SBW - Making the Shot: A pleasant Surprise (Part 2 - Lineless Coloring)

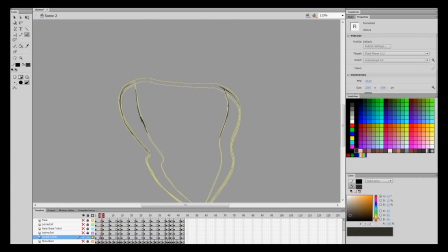Since I have all my breakdowns done already, I'm gonna start in-betweening straight on. Into twos mostly. Because the spacing of all the shapes I've done are so tightly close, I can just turn on the onion skinning tool and just draw in between the lines now.
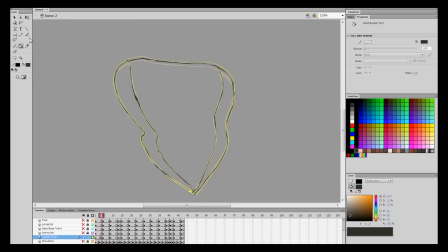All the problem solving I've been doing with the spacing, the timing, the arcs, and the solid drawing has already been done in the breakdown phase,
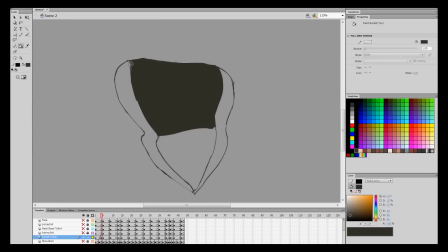so I already have enough information to use to just in between straight ahead by tracing between the lines.
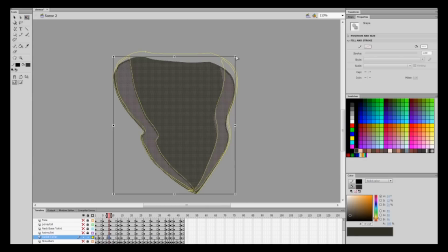I think that's the only time when I really utilize the onion skinning tool or the light table is when I'm in betweening things that are so close that flipping it back and forth would be more strainful than useful.
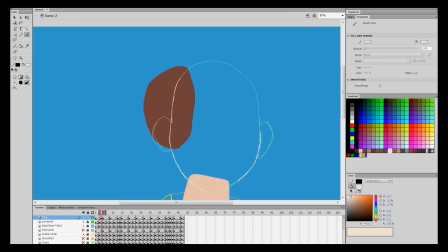But if there were still frames that aren't as close as the others, I would still flip back and forth because some of those drawing problems have not been solved yet.
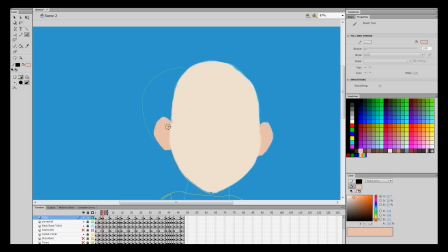As you guys can also see, I'm in betweening each layer one by one.
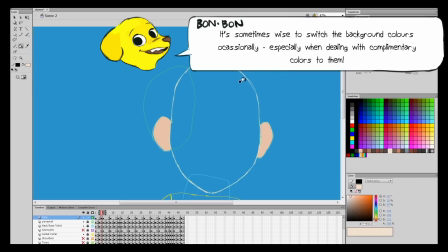If I did the whole character in one layer, I would be in betweening everything in one go, but since I did it in different layers, I'm tackling each aspect of the girl one at a time.
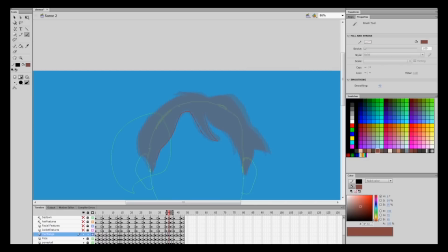Doing this actually helps me come up with another solution. Some shapes actually don't move as much or aren't very noticeable, so sometimes I don't really in between them as twos like I'm doing to the others, I just leave them as fours or threes.
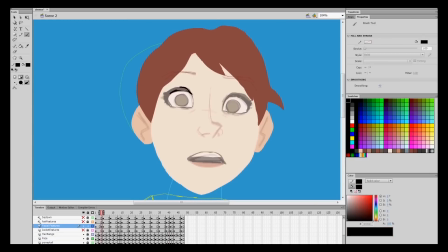You'll notice it if you really look carefully,
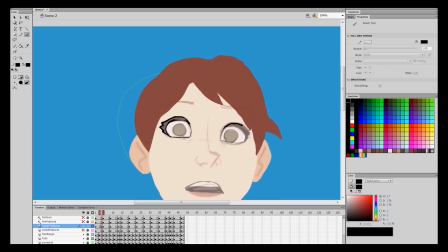but there are some things like the back of her hair that are actually just on fours or on threes because not many people would pick it up,
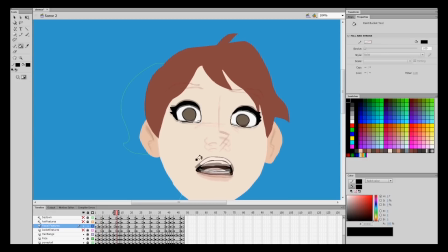or not many people would pick up that single hair in 2 seconds of animation. Stuff like this will save you a lot of time and a lot of work labor. It would be great if I were to in between this fully, but honestly, it's not really that much of a big deal, so I'm gonna leave it as fours or threes.
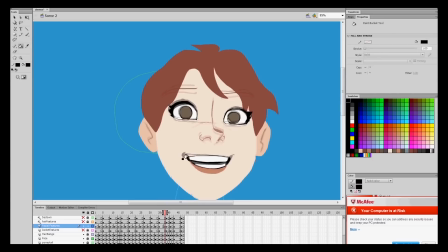As long as the more important aspects of the animation like her face, her hair, and a bit of her torso is more active than anything else,
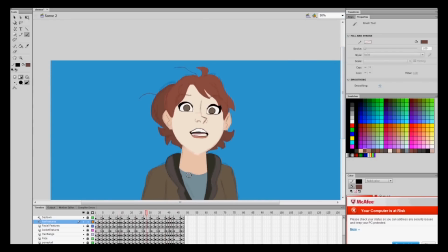that will surely distract the audience from that single hair animation. Well, I think we made it to the finishing line in terms of coloring the girl.
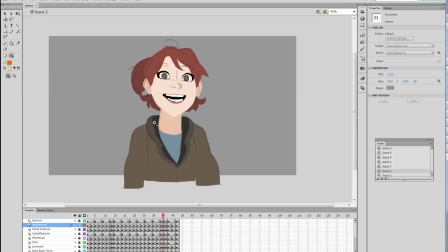It's the most redundant part of the whole thing. So, with all the in-betweens done, in twos and some in threes or fours, let's play this sucker. To simply play it, you press enter.
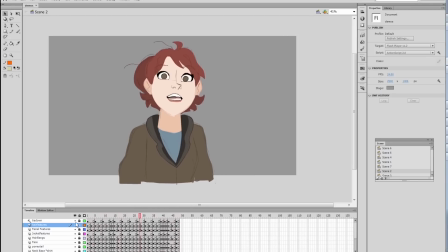And there you have it, a fully colored red-haired girl, frowning then smiling, all in 2 seconds.
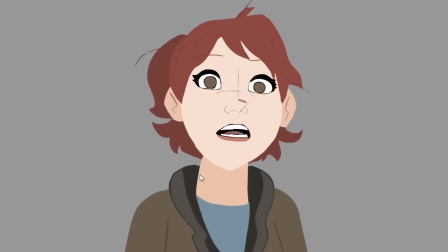Didn't take us long at all. So the next thing we'll do are the miscellaneous things like the lanterns, the effects, and talk about lighting the girl. and later on, export the files to a format in which After Effects can read. Thanks for watching and stay tuned for another episode of the String Bang Workshop. More to come always.